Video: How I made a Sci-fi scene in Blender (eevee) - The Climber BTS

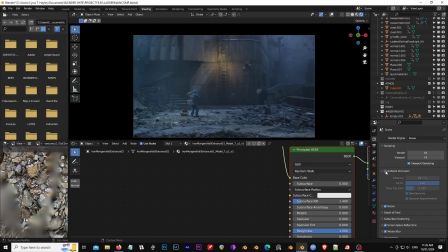It's not really doing anything, but it's on bloom on obviously depth of field boom um you want to click these two when you have a lot of movement in your camera but that's hardly any so that's fine subsurface scattering all of this obviously um and
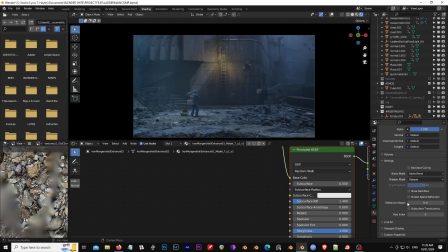you know you click your um objects
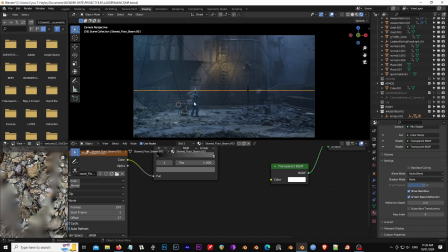and you go into that those textures
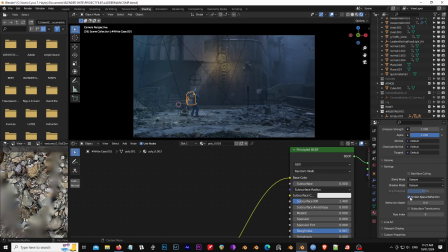um some of them will have screen space refraction and some of the some of them actually looks like most of them don't
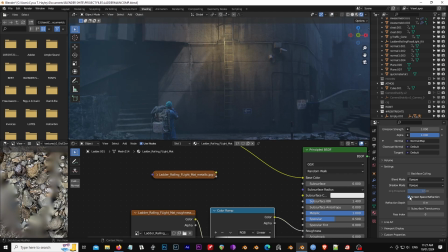so I don't know why I have that even have that enabled in the final setting but yeah you see look look gets rid of
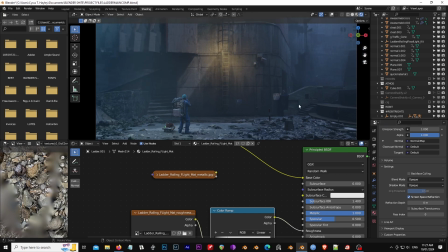all of those shadows back there so like yeah that might be more accurate technically
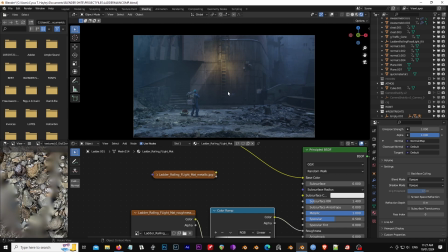because there's a light there but that looks better to me defined it might be more painterly whatever but it's like it's it's like use your yeah
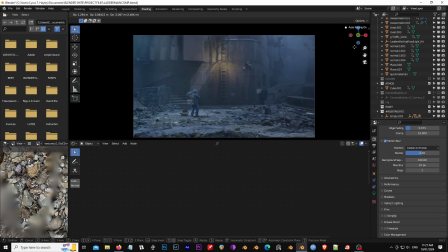you want to use your eye and do little tiny tweaks that you know like this is completely superior to this why because there's now too much light on this side of the screen he's being lit in a way you don't you know it's it's just but but you know it's so there's no like
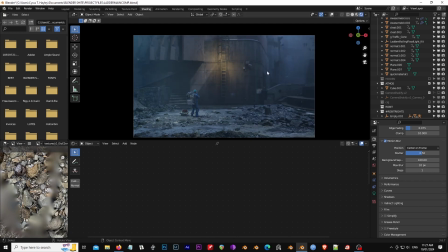that could be cool just about playing around experimenting but that this it's about light placement mmm that's quite nice yeah it's just about light light placement really I mean that is it
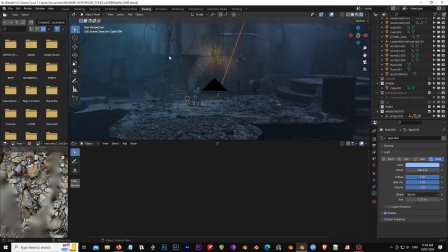essentially I mean I can quickly go over you know the different lights we can
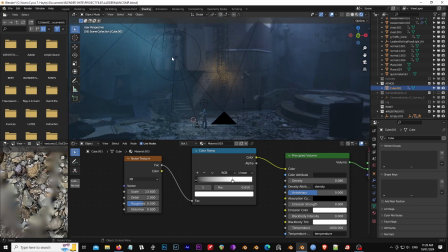select them and look at them so so okay so look there's this big light here
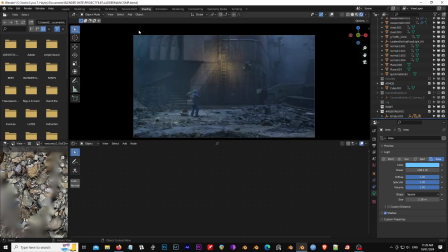that's off screen what is that doing just providing a bit of glowy haze for this corner I think we're that more intense less intense
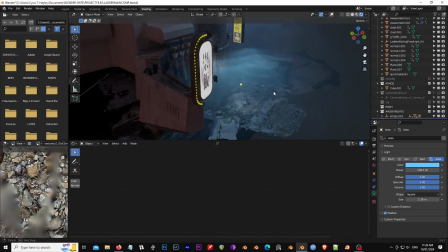it's really just about placing lights and being mindful of shadows and composition you know and lines,
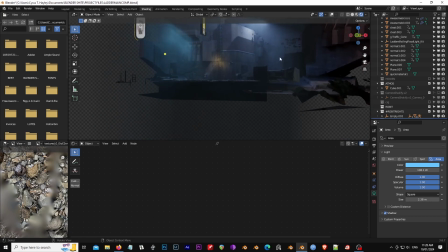popping a bunch of photo scans together.
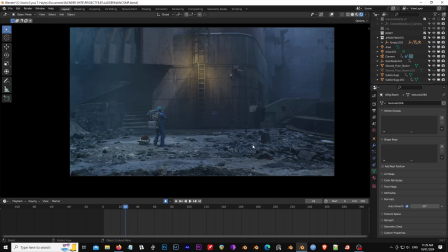As long as you have nice elements and your composition is strong enough, I don't think you can go wrong.
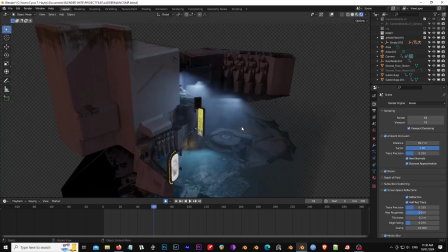I think, you know, EV can be cool. I don't know what else to cover. Like, to me, this is this pretty simple scene.
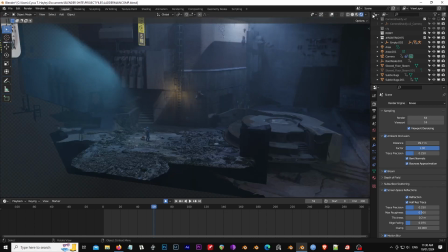You know, it's just that slow build of elements that really... And then, yeah, like I say, composition and lighting.
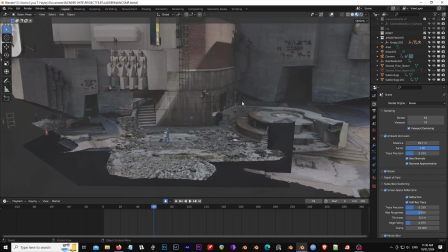So good luck. I hope this was helpful.